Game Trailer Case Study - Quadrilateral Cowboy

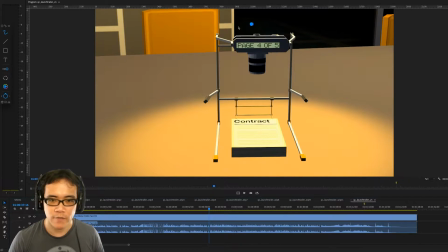So it's like, you know, this technology comes with a steep price, and then you have this idea here of this camera taking photos of this contract,
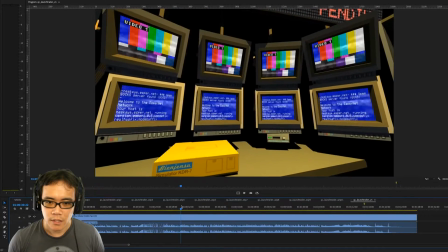and you have just, you know,
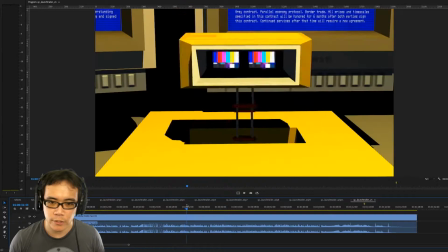these shots of computers just to set up this world of building your computer and kind of taking screws off this vent
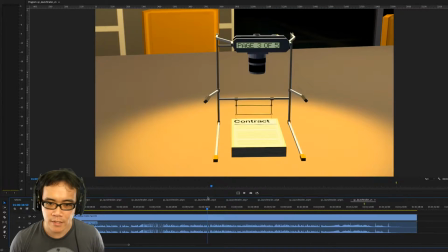to sneak into this place, kind of getting past these lasers, which that's just a free cam going through.
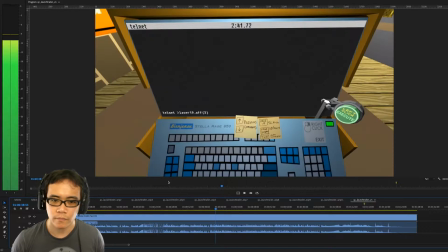You can't actually do that in the game.
So, the next time you log on, consider just what information you're sending.
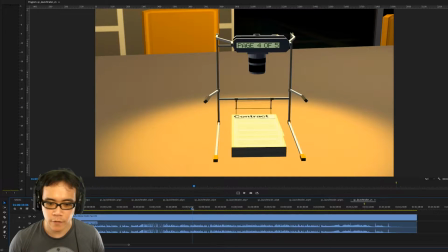And so another thing that I did here was, so obviously all these sound effects are in sync with the tick-tock, tick-tock.
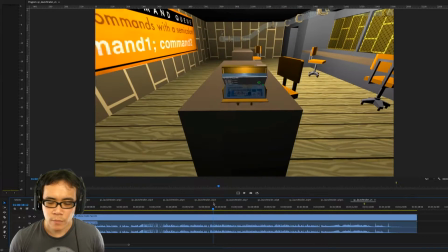And something that the game let me do
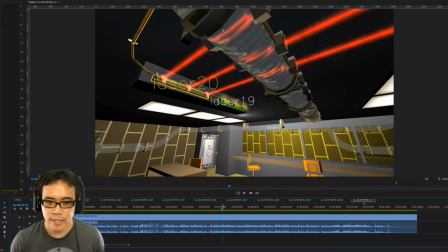was perfectly time things like these lasers being deactivated to the sound of the tick-tock, which actually the tick-tock was one of the things that Jake gave me that I went with.
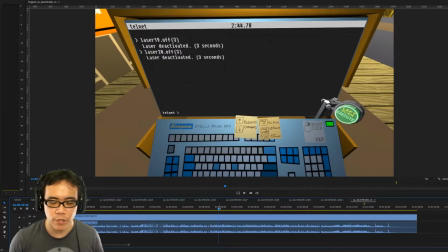And a lot of the design of this trailer just came around having only that as the soundtrack, because I didn't have music to work with. I just took this TikTok and just went with it to just basically try to make one of those trailers which is very sound effects driven.
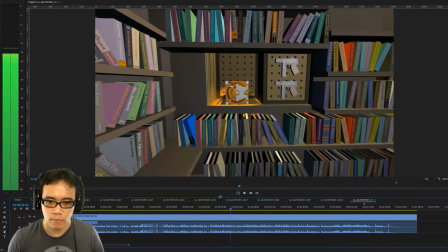Consider just what information you're sending and who might be listening.
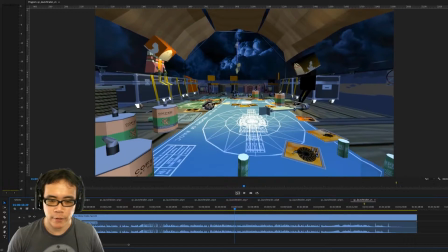You know, and then this is just some more of the back and forth of the dialogue working with the footage. So she's saying, you know, who might be listening? So then I show in the shot, you know, these are two of the characters from the game, you know, these people might be listening, just to kind of match everything.
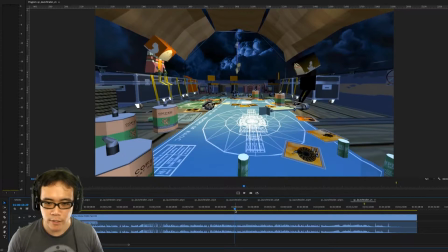So then it all goes together nicely.
Who might be listening?
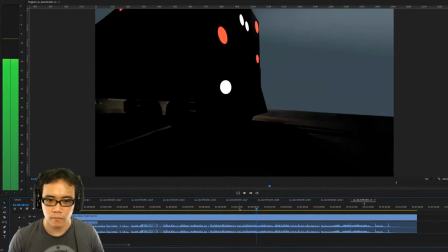Because these high-tech hackers are playing high-stakes games, and their only loyalty is to the highest bidder.
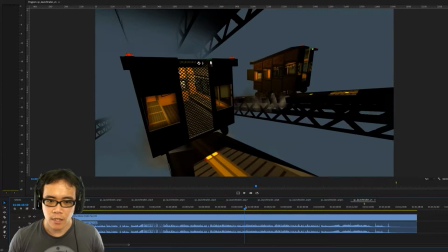You know, and then just the idea behind some of these sequences, like these shots here are meant to just kind of show some of the epic scope.
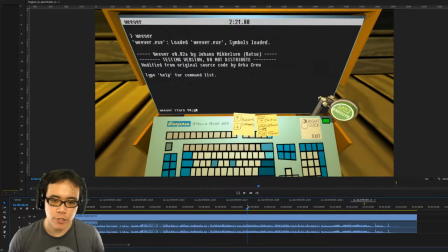And then these parts here, which these probably go by too fast for the audience to understand what's happening, but in terms of the sequence, this is you using the Weaver and then just showing it being used.
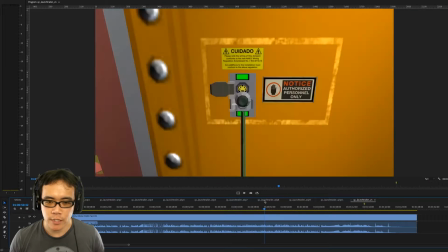And then I just wanted to show some other sequences like, you know, use this thing to open the door,
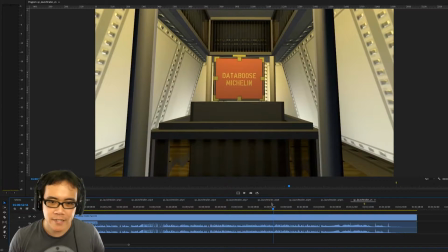which technically it doesn't open this vault, but I just wanted to show a little bit like before and after of you hit some switches and then something will happen,
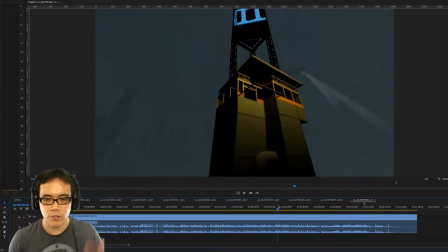and just kind of do that over and over again,
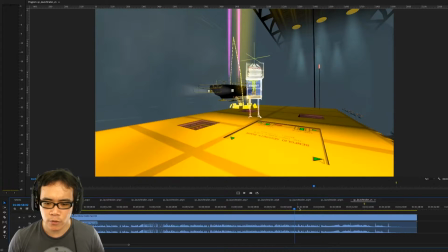and just walk through a lot of the different settings and just show kind of an escalation of how intense these missions get. So at first you're just opening doors and unlocking safes,
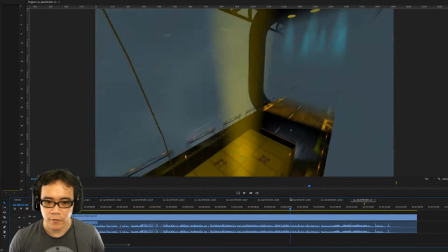and then here they're actually kind of catapulting onto moving trucks and sawing things open.
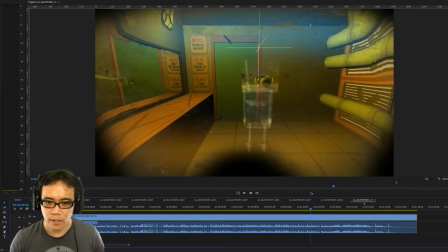And then there's this gun suitcase here, and then they're prying doors open, which goes along with the voiceover here.
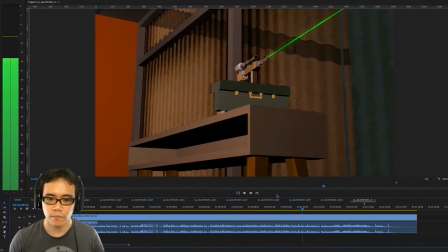To your bank's local branch, one thing is clear. Nowhere is beyond their reach.
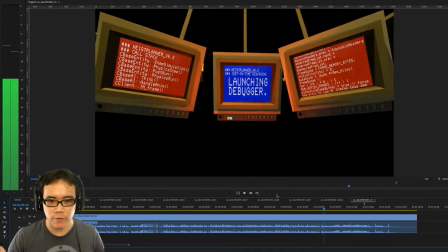So nowhere is beyond their reach, so show them opening the door.
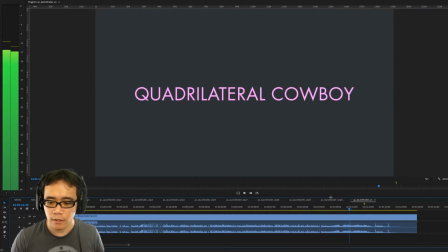And then this ending, I believe the sound design and the music, this is all Jake, and then I just decided to make add the visuals here.
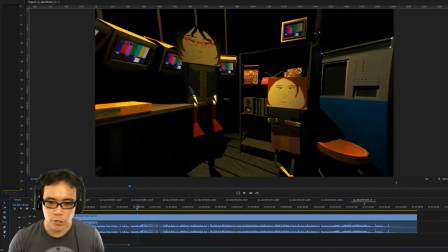So the idea is at the very beginning of this trailer, it's all about sort of diving in,
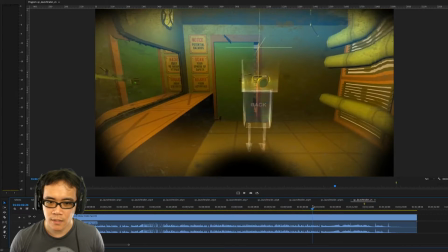and then at the end, it's about coming out.
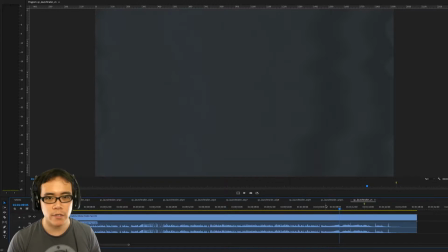Because that is actually basically part of the game loop, because in the game, you're not actually going on the heist. You're just going into your virtual reality set, playing the heist, and then once you figure out how to do it properly, then you're done, and then it's mission complete. And then presumably either they or the clients that they're working for go and actually do the heist.
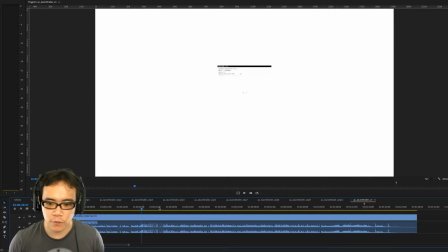So it's just a little bookend here to say, like, dive into virtual reality, and then at the end we come back out.